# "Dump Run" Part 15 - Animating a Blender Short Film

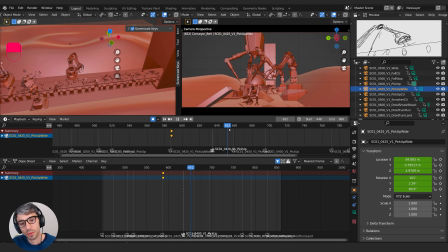[8:24]
A little disorienting too with the conveyor belt. I might extend that so it's playing out the whole time. So I got to go to belt control, and we need it going from this point.
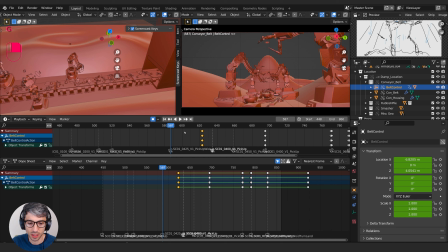[8:38]
I wonder if it's going to affect things if I just actually, you know what? Let's keep it, and so we know we're not breaking anything. I'm going to hit Control Tab to go back to my graph editor down here, and with belt control, it's just the X location that we're animating. I'm going to A to select all, full stop key to zoom in,
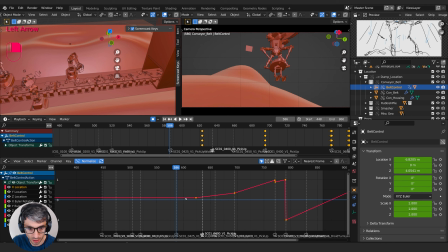[8:58]
and I'll just create another keyframe right here. So insert single keyframe, and then I'll just line it up so it matches this angle right here. So grab Y, bring it down.
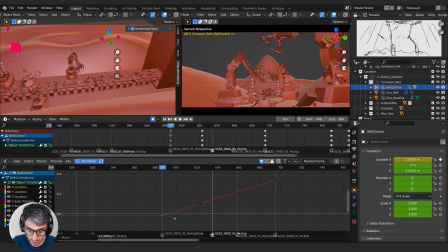I'm just seeing if I can get, there is a, what is it? I think it's Control Shift.
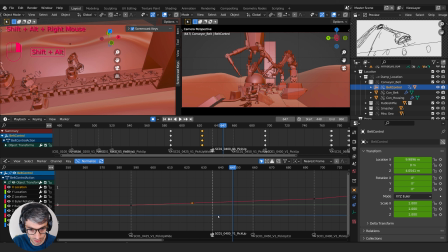[9:30]
No, Shift Alt. Control Shift Alt. No, there's a way of zooming. Oh, that's it, Control.
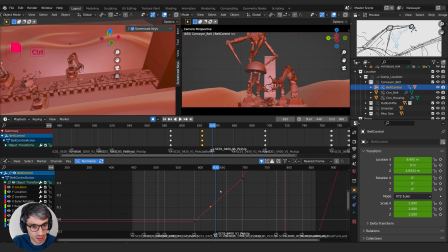[9:43]
So if you hold down Control and then middle mouse click, you're going to be able to get all this. I'm sorry that the mouse isn't working. You can't see. But if we make it nice and extreme, And then we can really see that angle and get it to match as best as possible.
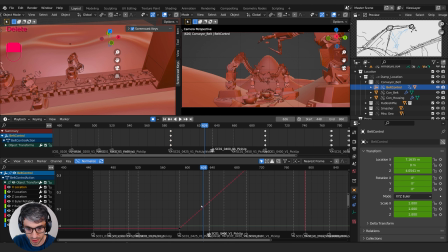[10:01]
That's pretty good. So now it really won't change speed here. We can even just delete that keyframe. So he's going to get picked up. I'm still not happy with this camera. Pick up wide. Let's try something else.
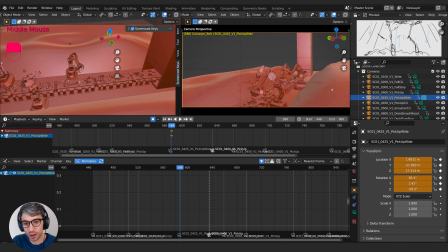[10:19]
Okay, go to here. Let's come around maybe. Let's try some kind of like pullback reveal. Where is he? Let's actually frame him maybe in frame. Like we could start with him possibly. Like this, you know? Just roughing it at this point.
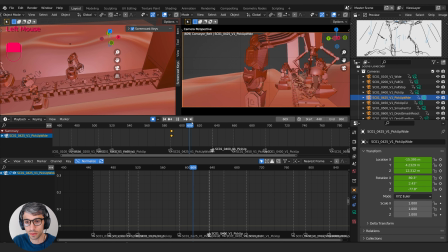[10:42]
Something like this. And then we go to the end of the shot and then let's like pull wide like this. And maybe back. Really show the space. I don't know, what's that gonna look like?
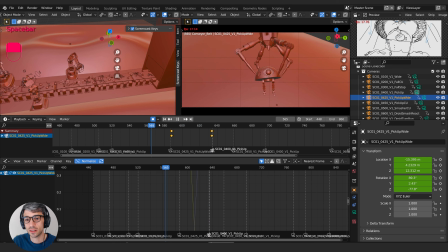Nah. It's too much. It's too much. I mean, maybe this is enough though. Like, let's take location rotation. We'll just make keyframes for all those.
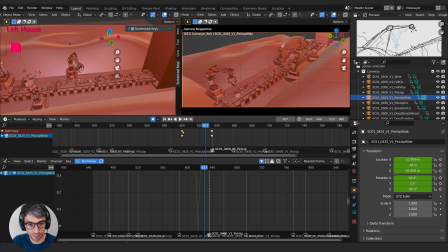[11:18]
Grab them back. Let's select those guys. Delete. Grab that back as well. Let's also go ahead and select these guys and make them linear just to kind of keep the motion moving throughout the shot.
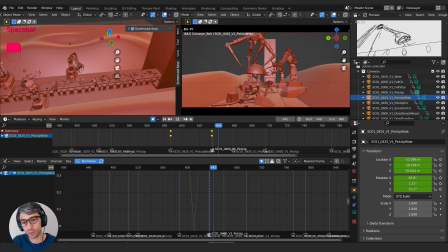[11:32]
Okay, something like this could be nice. It's still disorienting because we're not pointing in the right direction when we begin, but that's not a bad shot. This could work out well. All right, let's head back here. Now let's get a frame that works. I think what we need to do is we'd need to come over.
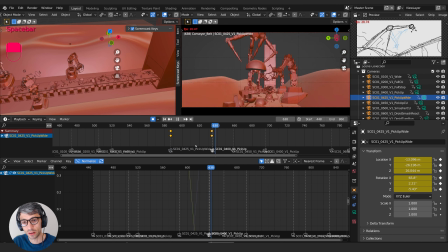[11:50]
He's going to need to be in the middle of frame. So this may actually not work as well. Because the eye is going to be right here. And then the eye is going to have to jump here.
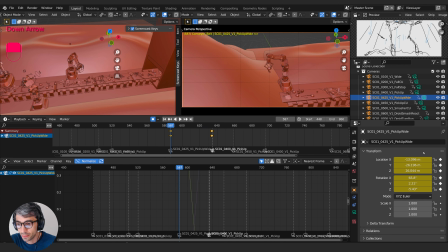[12:06]
All right, instead of a full pan, let's bring this back. Let's try and maybe we'll just realign the camera. Something like this.
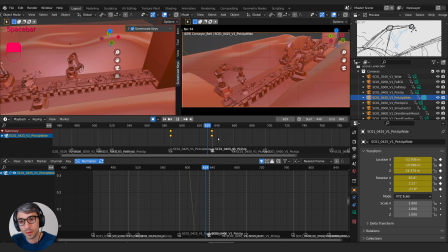And delete those keyframes.
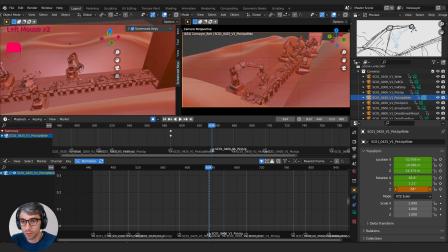[12:33]
And I'll just rotate over, up a touch. Up a bit. Something like that. Set that to linear.
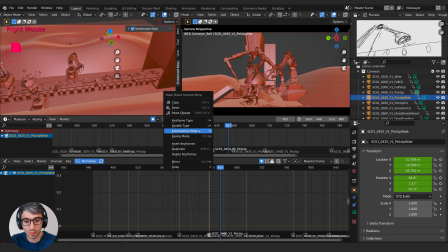[12:56]
No, I feel like we need to like come to a rest maybe and see everything. Interpolation, Bezier. I have to make them all Bezier. And then just focus on them here.
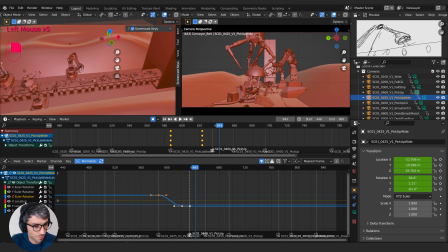[13:15]
Let's see, it's the Z rotation and the, I'll just select all the channels. Select those guys, scale X, and just bring them down. This will make it linear and then curve it out. So it continues moving from the beginning.
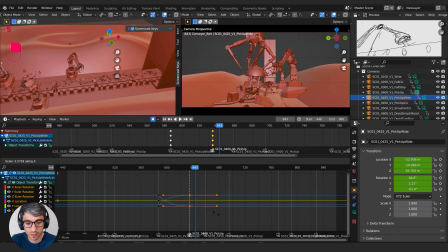[13:33]
Now grab these guys out to the cut and then scale X. So they keep moving through the whole shot, but this like slow down. Yeah, this isn't a good shot either.
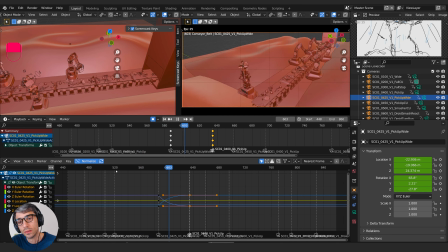It's too disorienting. Okay, let's try something else. Delete that. It's the fact that we've got to start like this. That's what's not working.
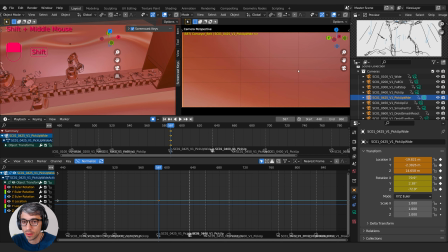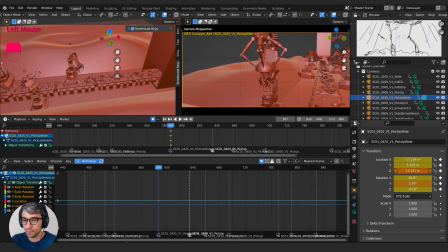Okay, let's try starting like this.
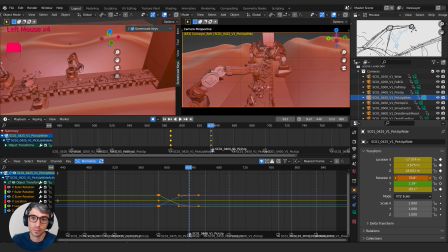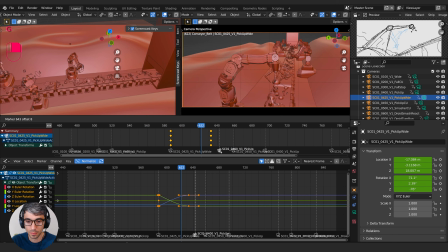just playing with the timing of it now, with the cut. Feeling like this is going to work.
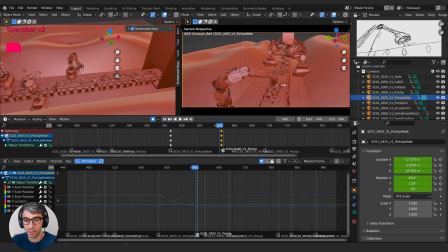[15:17]
Okay, maybe what we can do is, instead of this moment, we just cut straight to that close-up. Let's get rid of that marker. We'll pull this all the way out.
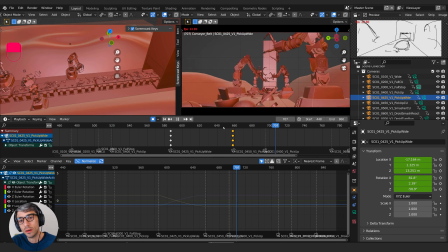Pull this back a bit so we see him actually get set down in the shot. Yeah, that's good. Just have to fix that little move that he's got.
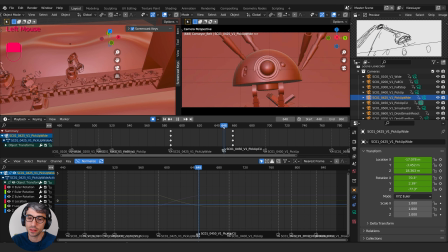[15:55]
It's a better cut point having that cut on the action anyways. What is that? What is that move that's happening? Is it, I think it's the transition of him. Where's the droid? I think we've got a child of constraint to the belt control. That's right. And it's the influence here, isn't it?
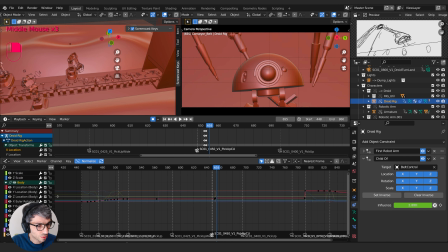[16:15]
Let's see, where is it? Influence. Yep, child of. So it's both of these. They just kind of turn on and off.
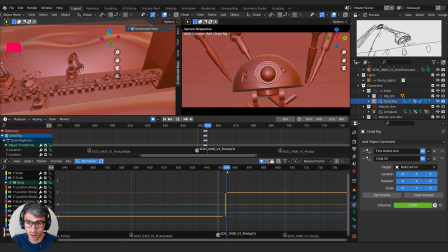Though I feel like there's something else. Oh, it must be the camera. It's good to pick up.